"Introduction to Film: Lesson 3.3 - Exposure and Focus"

Well, you need more lights, right? Put some more lights in your studio and you'll get that deep focus look.
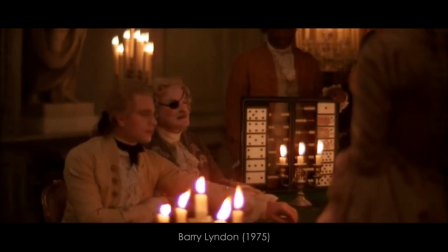497s
For Stanley Kubrick's Barry Lyndon, he had to use candles that had three wicks to burn brighter in the set
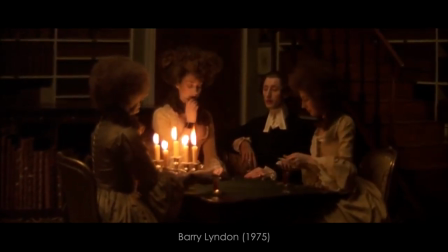504s
in order to get that deep focus look during these really dark interior scenes. So again, you want deep focus inside? It's possible. You just need more light.
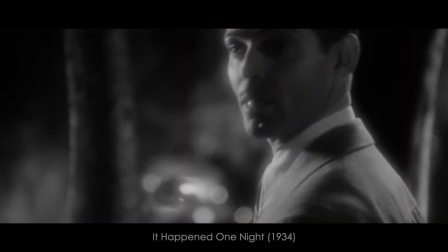514s
Soft focus is easy. Just smack some Vaseline on the lens and hey you have soft focus, right?
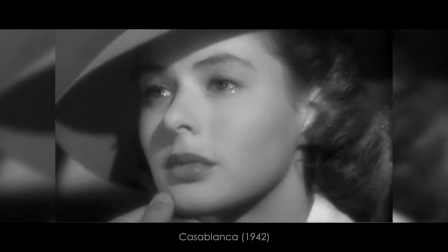520s
Or you just, you know, adjust the focus on the camera and soften it a little bit. Make it a little bit more blurry, right?
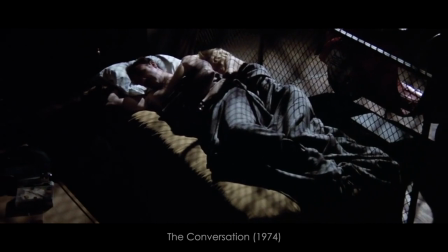526s
Now you might be thinking, why would we ever want this? Well, a dream sequence might use some soft focus.
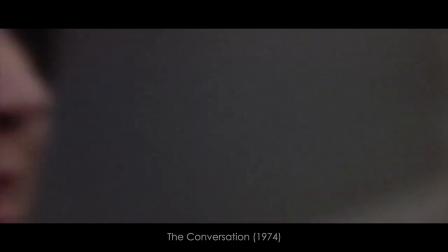531s
In this clip from The Conversation, Francis Ford Coppola uses soft focus to show not only a dream but also a flashback as Harry
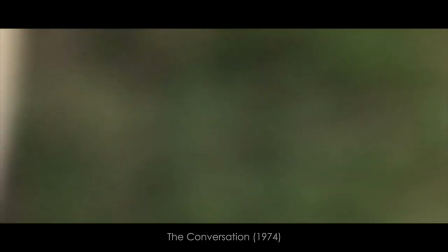539s
Call obsesses over the safety of this couple and feeling responsible for putting their lives in danger. Now with rack focusing, we're talking about changing the focus in the middle of a shot without cutting.
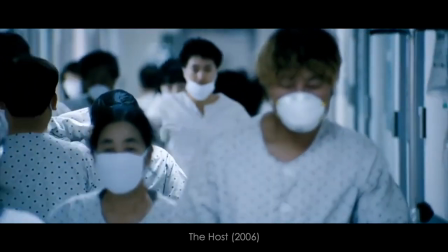551s
So let's say you have an image that's in shallow focus, the character in the foreground is in focus, the background is out of focus,
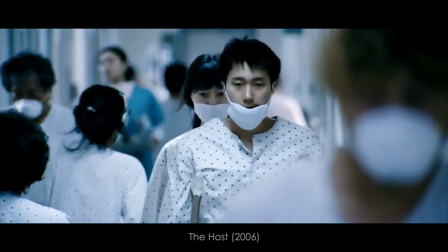558s
and then in the middle of that shot we're going to adjust the focus or rack focus in order to make the background clear and the foreground blurry or out of focus. And again this is just sort of one of those techniques that a director can use in
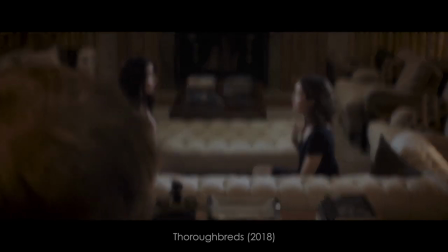575s
order to guide the audience's attention from this part of the image to that part of the image. Your lab assignment for this week, We are going to record video examples of the four types of focus that I discussed in this video. Deep focus, shallow focus, soft focus, and a rack focus. So we'll take some time in class to do all of those. I'll be here to help you and answer any questions that you might have. And yeah, I hope you learned something.
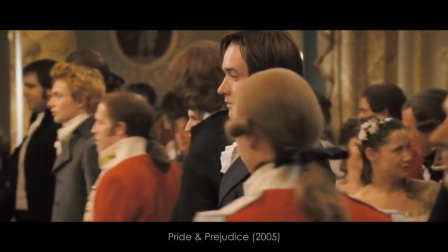605s
This week we are going to be viewing Pride and Prejudice, the 2005 version starring Keira Knightley.
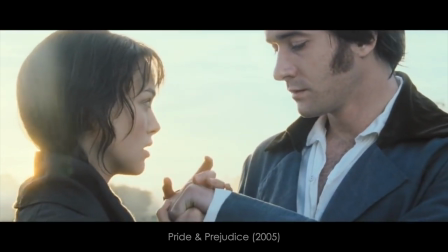612s
It's a pretty, I'm going to take some heat from this possibly, it's a pretty faithful adaptation of Pride and Prejudice. Maybe it's not as faithful as the Colin Firth miniseries from the 1990s, okay? But hey, for 127 minutes, they do a pretty good job of packing it all in there, even if they have to cut a few characters, alright? I guess that's it. Email me if you have any questions or talk to me in class otherwise I hope you learned something about exposure and focus today and I'll talk to you later. Bye.